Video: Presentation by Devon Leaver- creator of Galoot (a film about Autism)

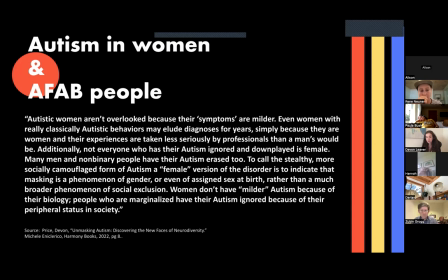People who are marginalized have their autism ignored because of their peripheral status in society. And so what I've been trying to do through releasing Galoot and going on this whole journey, a lot of these film screenings that I do are also accompanied by talks.
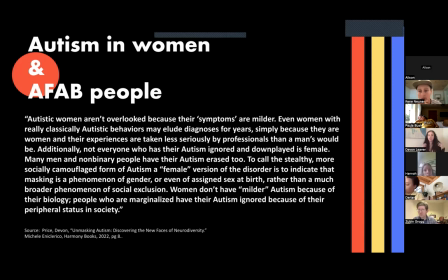And it's sort of opening up the conversation to a lot of these facts that most people know nothing about. And it's important that we talk about this because this is how we enact change. We bring attention to the issue and then hopefully can make structural changes from there within the medical system and by extension the media.
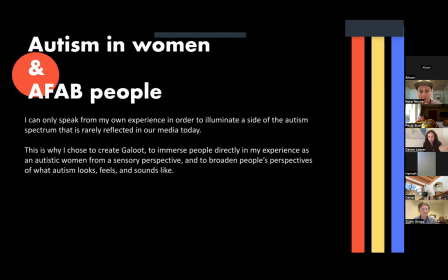So I'd also like to point out that I can only speak from my own experience in order to illuminate a side of the autism spectrum that's rarely reflected in our media today and this is why I chose to create Galoot to immerse people directly in my experience as an autistic woman from a
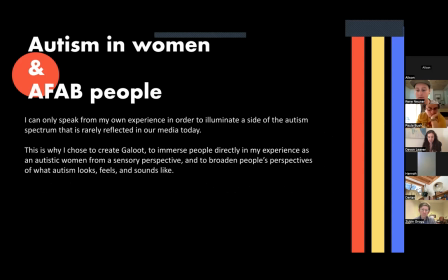sensory perspective and to broaden people's perspectives of what autism looks, feels, and sounds like.
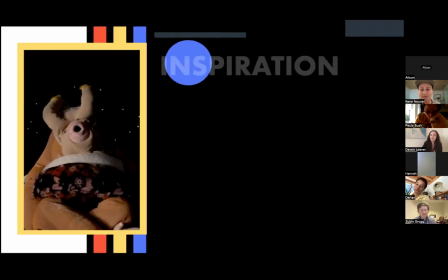So let's talk a little bit about the inspiration for Galoot. First of all, the costume was designed, constructed, and performed by my sister, Brenna Lever. And she was kind of the best choice for this role because she grew up watching me and how my symptoms affected me.
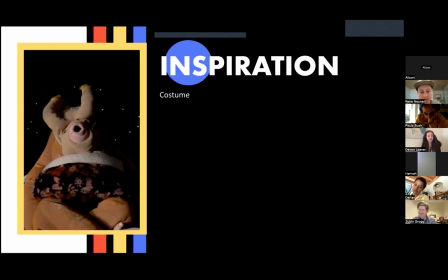And she also had access to a lot of resources. At the time, I was doing a lot of drawings obsessively when I was around four years old and my mom started bringing me to doctors to find out what was up.
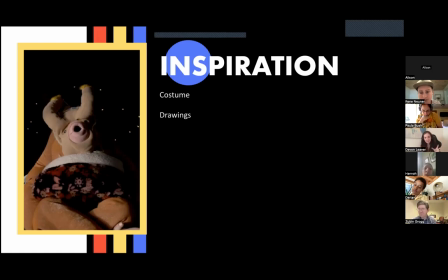And she saw a lot of space motifs in a lot of the drawings that I was doing.
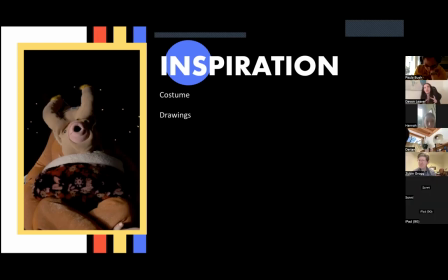So we wanted to make Galut as a sort of avatar for myself. And despite being relatively socially adept, I definitely felt a certain sense of alienation,
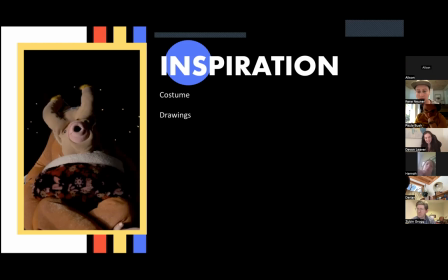of just being different, also of being clumsy and feeling out of place. And so Galoot's size was informed by that. I also had a lot of hand-flapping behaviors, which is why we chose not only to remove the arms entirely, but to give her hands for beat.
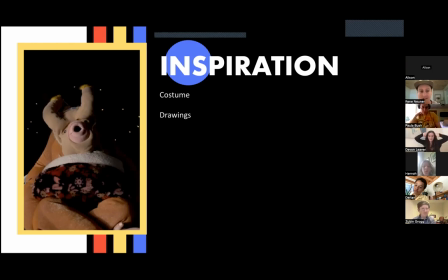And we also made those little appendages above her eyes as a metaphor for distraction. So anytime things get a little bit too intense for galoot she covers up her eyes with her appendages and then we also went through joanne's fabric together my sister and i and she had me touch all the different types of fabric
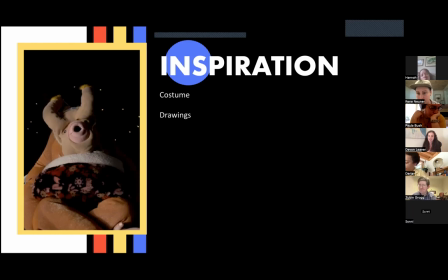and whichever fabrics i gravitated to the most whichever ones felt nicest on my skin were the eventual choices that she made for the construction of the galoot costume do.
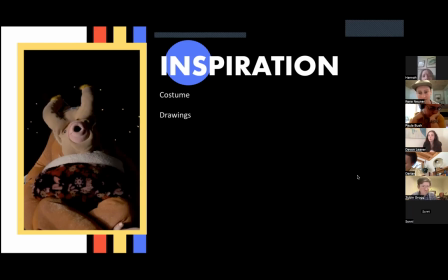And then also the little white shapes that Galut is spewing out is really a metaphor for creativity and also not really having a lot of control with a lot of symptoms that present externally and how people perceive you when you're kind of letting that fly.
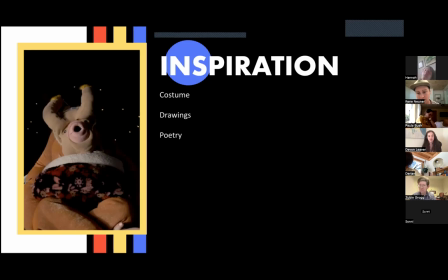So at the same time, I was also, while I was hand flapping, I had a lot of dictation. So I would be just saying words. One of my main obsessions is language and the beauty of language. And at that time, it was just a mishmash, a soup of language.
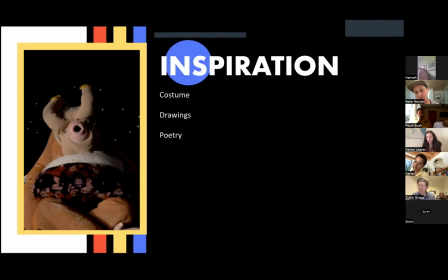And my parents wrote down everything I was saying at the time when I was starting to show my symptoms.